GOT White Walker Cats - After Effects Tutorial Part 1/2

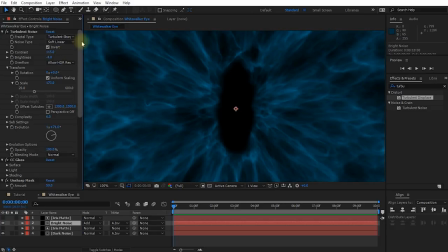[12:52]
Let's just change the color a little bit.
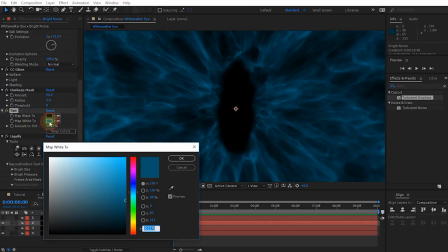[12:54]
So let's come into our tint effect and change this map white 2 to something a little bit more bright and blue.
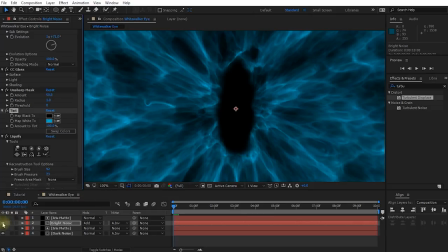[13:01]
So let's push this in a little bit. Cool, that looks all right. Actually, I might make the bottom one just a little bit more green tinted. So let's come back to our dark noise, reselect our tint effect.
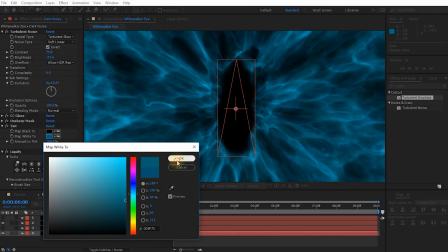[13:12]
I'm going to shift this to a little bit more greenish, to be honest, just so that the background stands out a little bit different from the foreground.
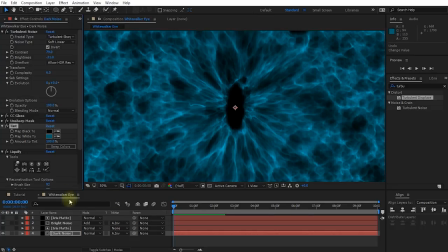[13:19]
But obviously tweak this to your liking and change it to any colors that you want. Let's reselect our bright noise layer. And now one thing I do want to do is that right now both my dark noise layer as well as my bright noise layer are using the exact same settings for the liquify effect,
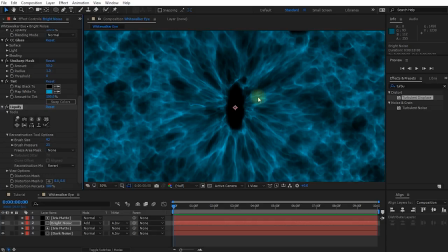[13:36]
so that being distorted in exactly the same way. I think I just want them to be slightly different, so I'm going to redo the liquify effect on my bright noise layer. For that, select the bright noise layer, come into your liquify effect, and let's press reset on that.
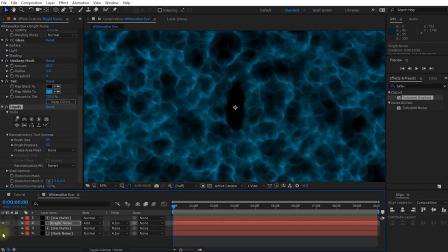[13:49]
I'm also going to temporarily hide my dark noise layer at the bottom so I can see what I'm doing at the top. With this liquify effect, again, let's select the pucker tool, increase the brush size to, well, 600 is as big as it goes, and let's just pull this in. So just click and drag to pull the iris in onto the pupil in the center.
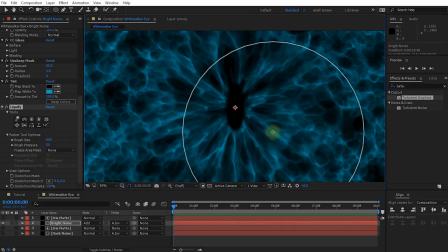[14:08]
And I might just click around just a little bit on the outside, just to kind of distort this a little bit more organically. And now in the liquify effect, let's reselect the reconstruction tool and obviously make the brush size quite a bit smaller.
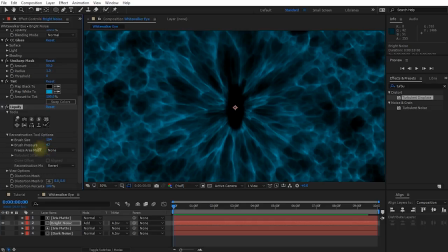[14:22]
So maybe around the 100-ish, and let's lower the brush pressure to maybe about 20, 25. Obviously you don't want to undistort too much either. Let's just draw right in the middle to have the noise from the iris converge, but somewhat connect to the rim of the pupil.
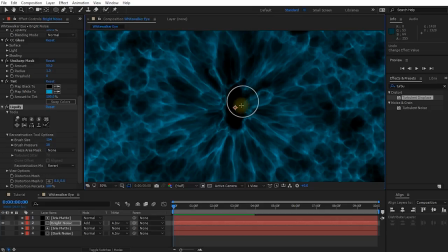[14:38]
And again, I'm just going to click into a few other areas to add a little bit more detail into this effect.
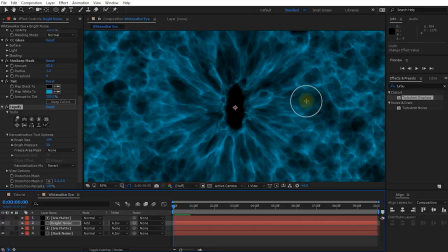[14:43]
And let's re-enable the bottom layer and check out how this looks together. And I think this is actually starting to look pretty cool.
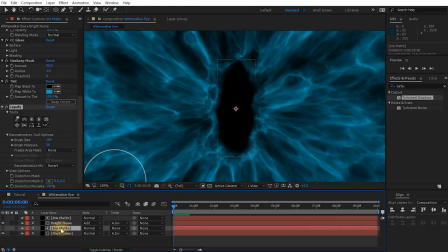[14:50]
The last thing I might want to do is right now, both of these track mats for the pupil, intelligently named Iris Mat, good job Tobias, are exactly the same. So let's select the top one. And again, let's just change the evolution and push this out a little bit, just so that the pupils are being cut out slightly differently from the dark and bright noise layers.
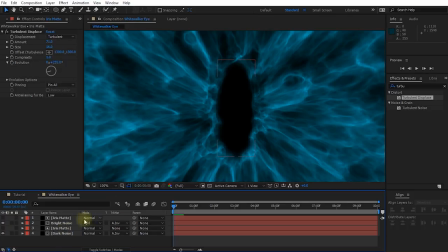[15:09]
It just adds that little bit of extra detail to the effect. Maybe I'll bump the displacement amount on the top mat up a little, just to distort it a little bit more.
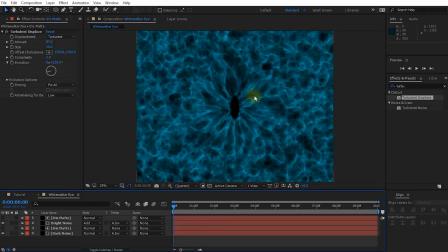[15:19]
But again, feel free to play with this and tweak this and do whatever you want with it. So now we've created this really cool looking White Walker eye texture that we can then take and track back onto Bella to turn her into a really evil looking ice cat.
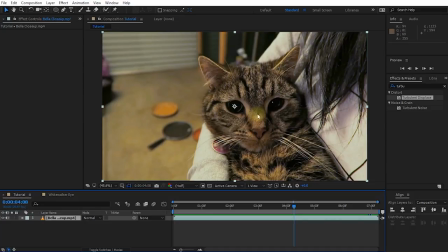[15:33]
Before I close off this tutorial though, there's one last thing I really want to show you because it's kind of cool.
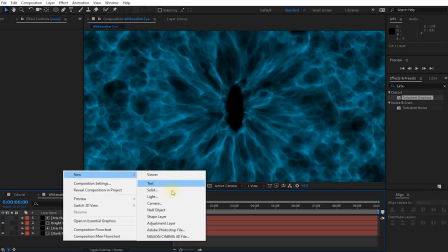[15:38]
Let's jump back to the White Walker eye. Let's create a new adjustment layer at the very top of the composition and let's call this one Dilation.
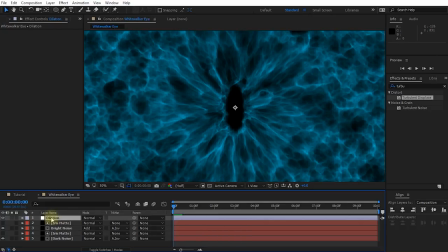[15:46]
You can use this adjustment layer as well as a liquify effect to create a really cool animated effect of the pupil contracting or expanding according to the amount of light around. So with the dilation adjustment layer selected, let's apply a liquify effect.
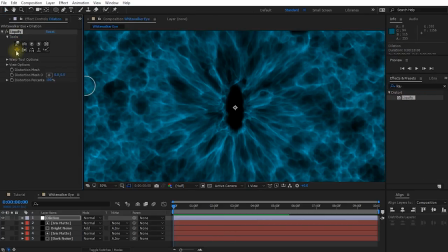[16:02]
And in the liquify tool, this time I'm going to use the bloat because our eye is already pretty tight. The pupil is already pretty small. So I'm going to use this bloat tool. Come into the bloat tool options.
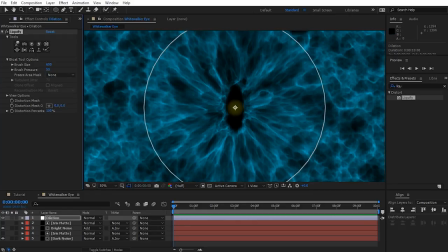[16:14]
Let's expand this to, well, 600 again is the biggest we can do. Let's simply click and draw a little bit in the middle to kind of push this out again. And the cool thing is that the liquify effect in the options has this distortion percentage here.
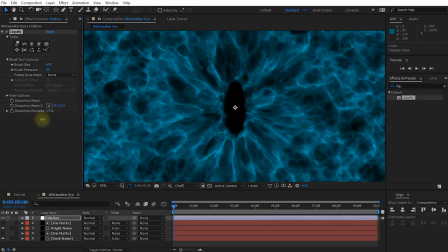[16:29]
And you can actually animate this so that the pupil will dilate or contract according to how much light is in your scene. So you can match it up to your shot and make it look a whole lot more realistic. Anyways, I just thought that was nifty and I really wanted to share it.
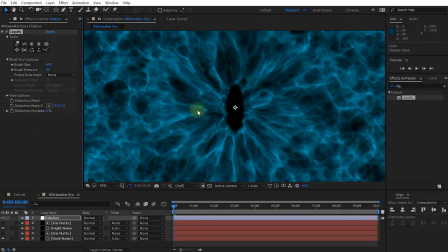[16:43]
I hope that in this tutorial you learned how to create a cool looking White Walker eye in Adobe After Effects.
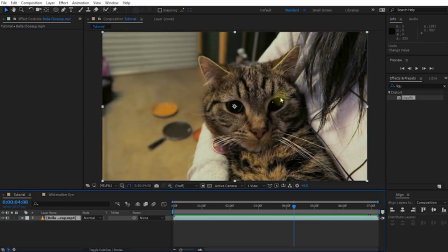[16:49]
And in the next part, we're going to take this image and track it onto Bella the cat to turn her into a minion of the White Walkers. And that's all there is to it.